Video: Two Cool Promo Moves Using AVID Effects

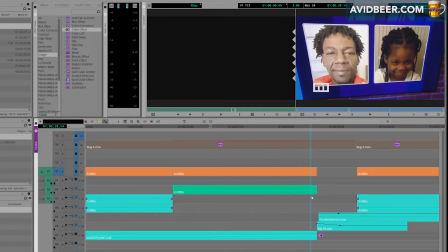[0:02]
Hey, what's up, everybody? So I want to show you this cut right here and then talk about maybe a couple of different ways you can use some AVID effects to make more of a moment. So I'm going to play down this.
That's great. Will Ashley finally find her baby's father today? What's going to happen, Ashley?
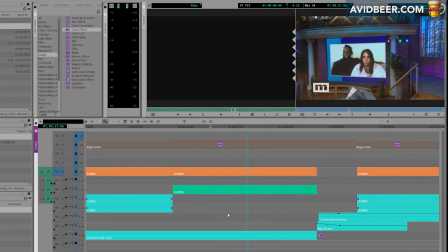[0:17]
So think of it like a movie trailer type promo thing. You have this music build up here.
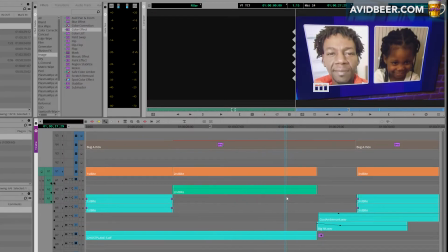[0:22]
The VO is saying, you know, will she find the father of her baby today?
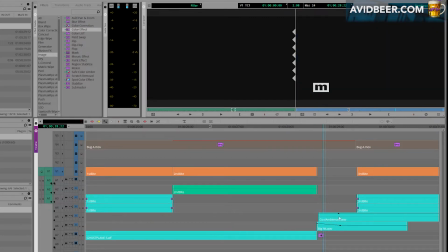[0:27]
And then it cuts to a sound effect and a little bit of like an ambience drone type music.
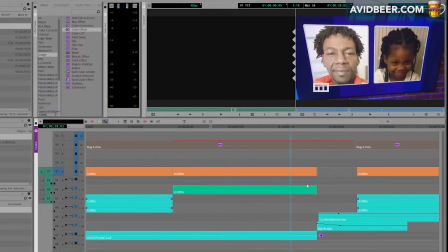[0:33]
And then there's another bite. So in theory, going to black right here, I'm going to play it down again.
Will Ashley finally find her baby's father today? What's going to happen, Ashley?
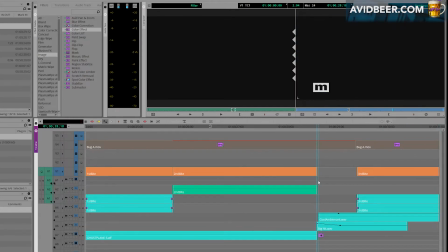[0:43]
It's not terrible going to black. Think about even a lot of movie promo trailers on HBO Max and stuff like that. They probably would just go to black. But, you know, for a lot of people working in corporate reality, flash and trash, some people want more than just that.
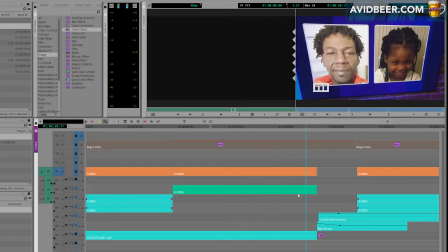[0:58]
Some people don't feel like that's enough producing-wise. Whether they're right or wrong is kind of subjective. But here's a couple of different ways I'm going to show you using AVID effects only to make a little bit more of a moment here than just cutting to black.
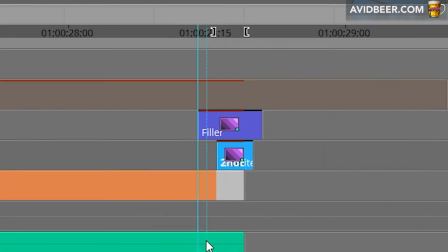[1:11]
So the first one, V1, obviously we just saw it straight, it cuts to black. So what I did was on V2, I started to make ad edits. So I don't know, even know exactly, 1, 2, 3 frames, something like that.
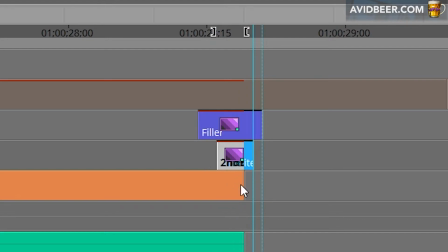[1:23]
It doesn't really matter if the ad edit is on the exact last frame because it's going to go to black anyway. And the first thing I did was,
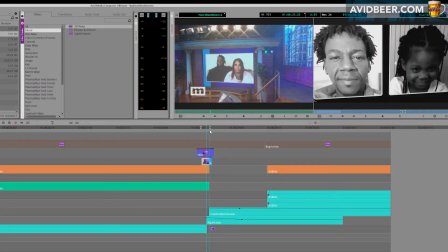[1:31]
and this is on V2, I added a blend, a 3D warp effect, if I step underneath this other effect.
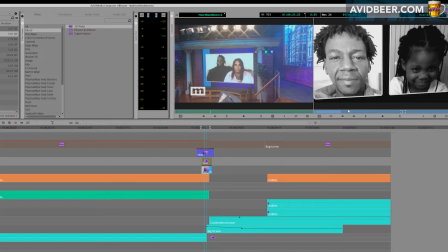[1:37]
And what I did was I just blew the image up. I just dragged it forward. So you get this now, this jump cut, where in one frame, the image just jumps forward at the screen for the last 2 frames of the cut before it goes to black.
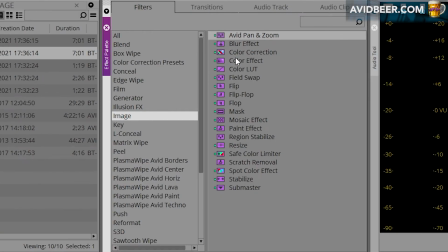[1:50]
And then what I did was I took the image color effect, not color correction.
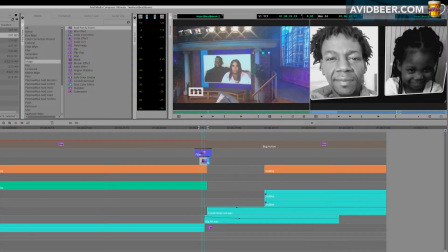[1:56]
I alt-dragged this color effect on it and just took out the saturation and did some contrast and some brightness stuff. You probably could do it in color correction mode, just a little quicker. And so now what I have here is this last 2-3 frames, it just jumps forward and it turns black and white, and I'm already getting this.
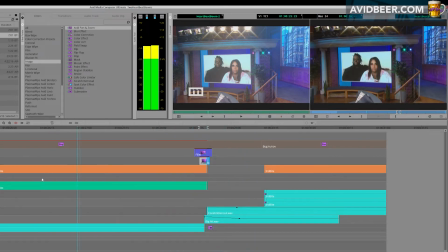[2:16] Today, Ashley finally find her baby's father today.
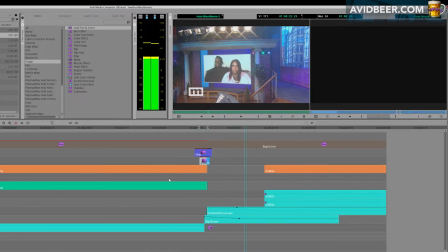[2:20]
The key part to make this a little bit more dramatic, whatever you want to call it, is on V3,
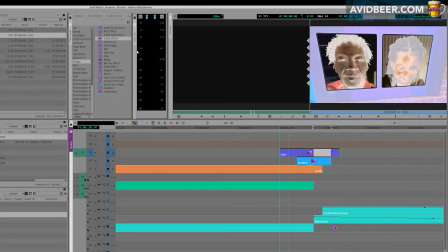[2:26]
what I did was made ad edits, and I dropped in a color effect, not a color correction.
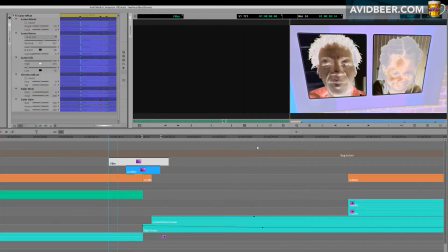[2:31]
The color effect, I did that because I can set keyframe parameters. What I did here, let's see what I did. This is really subjective. I'm not going to give you any specific things. I made this in a couple seconds or whatever. But one is, yeah, the solar eyes used.
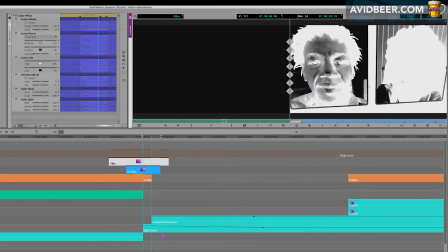[2:47]
I messed with the white point. I messed with the gamma. Now it has this like ghost. I want to say like a kind of like a cheap glow effect maybe.
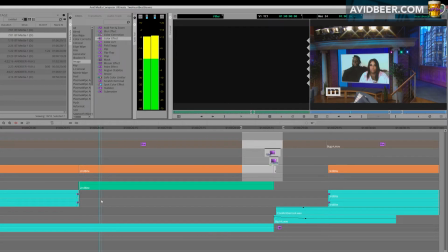[2:54]
And so when I play it down, let's see this.
Will Ashley finally find her baby's father today?
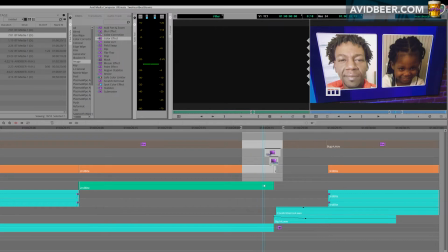[2:59] What's going to happen, Ashley?
I don't know. It gives you a little bit more of that horror trailer look, right?
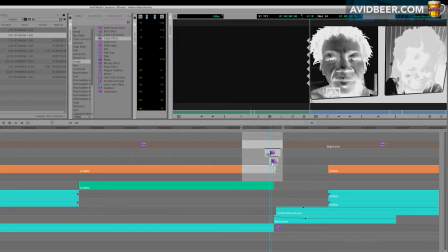[3:04]
You have one frame where it's just colored solarized. Then it turns black and white. It blew up on a jump cut.
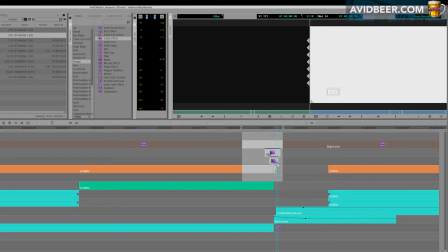[3:09]
And it even went up to full white in that last frame. It strobes. It like probably ghosts in your eyes a little bit.
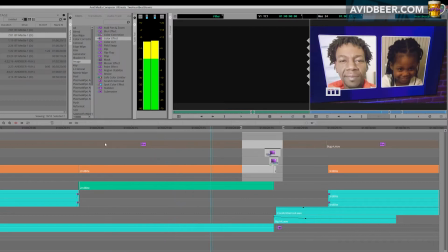[3:15]
So I'll play it again.
Will Ashley finally find her baby's father today? What's going to happen, Ashley?
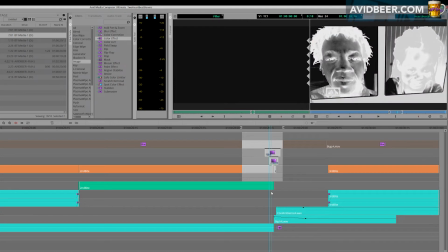[3:21]
Again, gives it a little more of a moment, right? Maybe the producer thinks, wow, he's really working hard. As opposed to just doing a straight cut to black and the producer thinks you're not working hard enough or something. I don't know. So that's one way to do it.
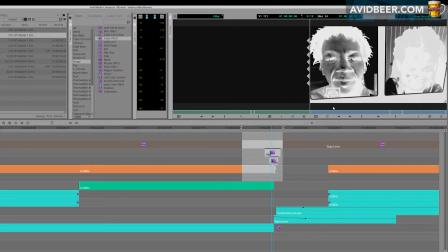[3:35]
I call it a quick little blow up, do the white solarized gamma, something like that, kind of fake glow effect.
Today.
The other way I'm going to do it was an awesome way.
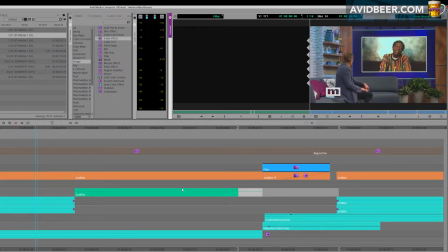[3:46]
An editor I used to work with named Rizzo did this probably like 15 years ago, and it still works really well, right? It just makes you think like good effects are timeless, right? So the same thing here.
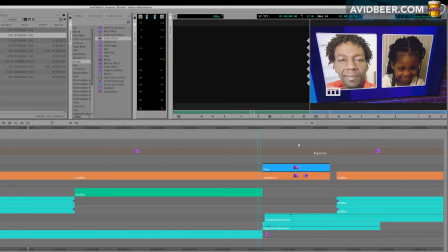[3:57]
What happened was instead of just making an ad edit and making the last 2 frames black or whatever, what we did is you will freeze frame
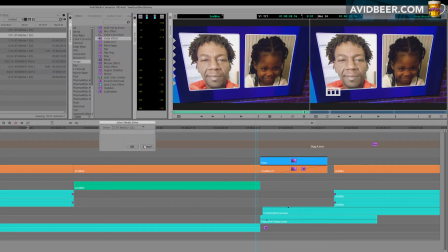[4:07]
this last cut to make it go to freeze. It obviously it'll work better if you have more movement to it, but there's enough movement, I guess, here. And then you freeze frame it. I have that awesome 1-minute video showing you this quickest way to make a freeze frame.
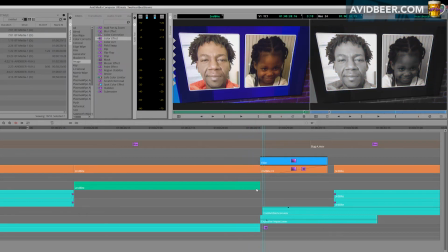[4:20]
And now on V1, I have the freeze frame, and it's just a color effect taking out the saturation. And you could go to color correction and probably make it a little more interesting. But for these purposes, I'm just making it black and white and having to dissolve it in a second.
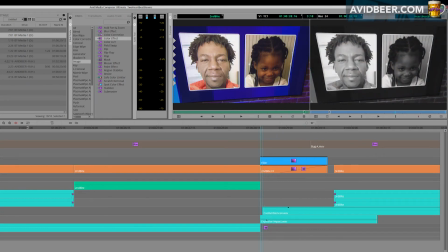[4:37]
So the top layer is, again, kind of that fake glow thing.
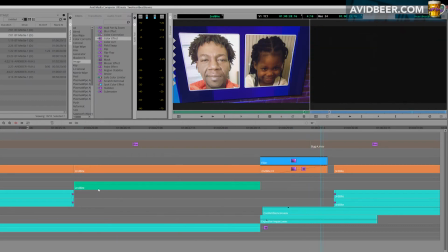[4:43]
And now with the dissolve on the back, you have more of this. Right.
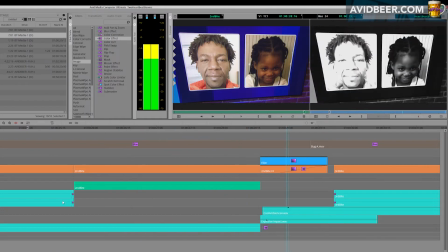[4:47] Will Ashley finally find her baby's father today? What's going to happen, Ashley?
Right. So you have this like almost like a photo, old school photographer, where the image is seen really bright for a second and then it dissolves to black.
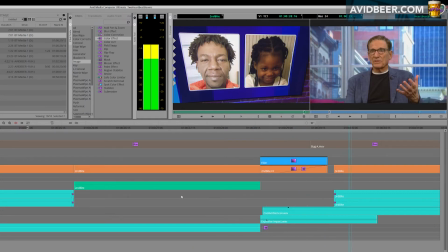[5:02] And her baby's father today. What's going to happen, Ashley?
And I'm even looking at this cut right now.
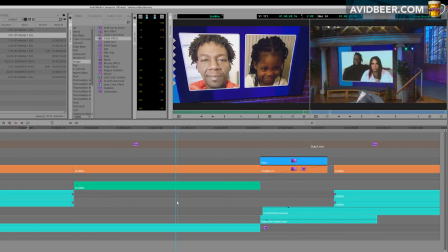[5:08]
This actually could be even held even longer, right? Make it more of a dramatic moment.
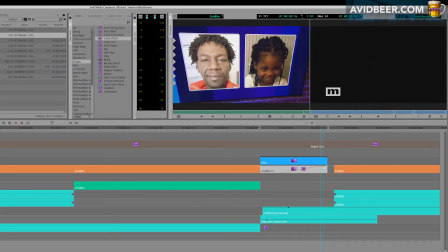[5:14]
You could make it 2 seconds, make it a 60-frame dissolve, and it's probably going to be a little more dramatic. So that's it. Those are the two moments that I thought were just something you could put in your toolbox, something you can use in your arsenal.
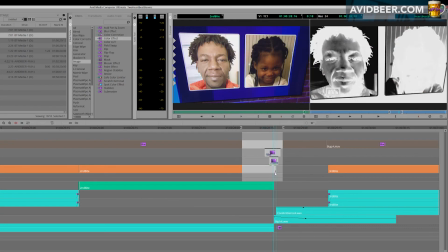[5:25]
Again, you work at certain places, and they'll be like, we don't use those cheap, lame effects here. It's very possible, too. But one other thing I want to point out, I'm on this home computer, but when I do these at work,
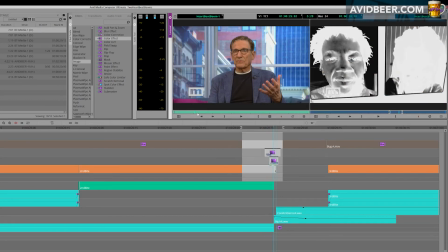[5:38]
instead of this fake Avid glow using a color effect, I will use, and which one is this one?
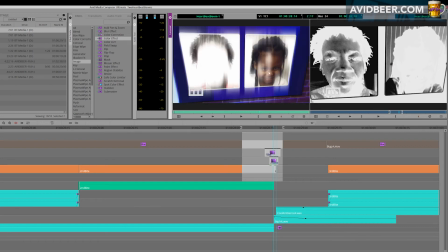[5:43]
I will use more of a Boris or Sapphire type glow. And see, this glow has a little more interesting to it, the verticalness of it.
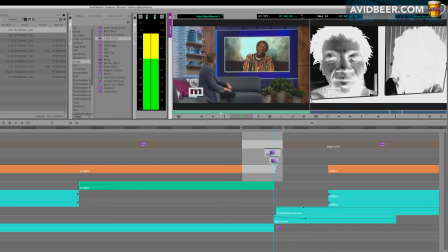[5:53]
And see if I played here.
Finally find her baby's father today.
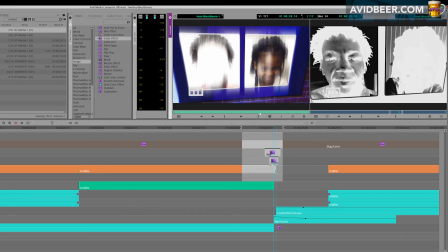[5:59]
Again, a little more high-end, a little more professional. I'm even thinking now, this one's not so great. I would play more so his face is not so white, and you'd have the even more vertical on it. And the other one, like I said, too, that I showed you, the second one we showed you before,
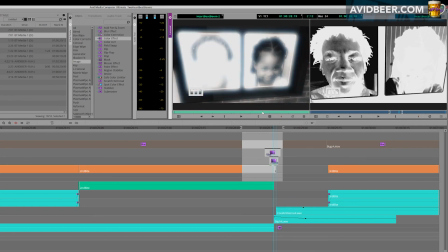[6:14]
much more of a cool glow pop to it, and then a dissolve.
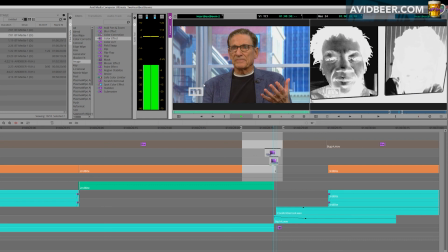[6:20] Her baby's father today. What's going to happen, Ashley?
So, I don't know, two quick, interesting ways to make a moment out of a cut. I hope that was helpful, and if you know people interested in learning Avid,
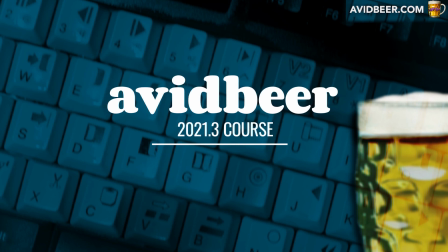[6:32]
tell them that the new course using the 2021 version will be out on June 15th, 2021.
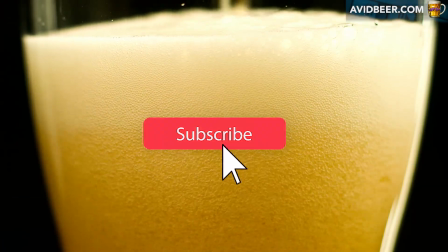[6:39]
That's June 15th, 2021. Thank you so much for watching. Thank you so much for subscribing, and I'll see you in the next video.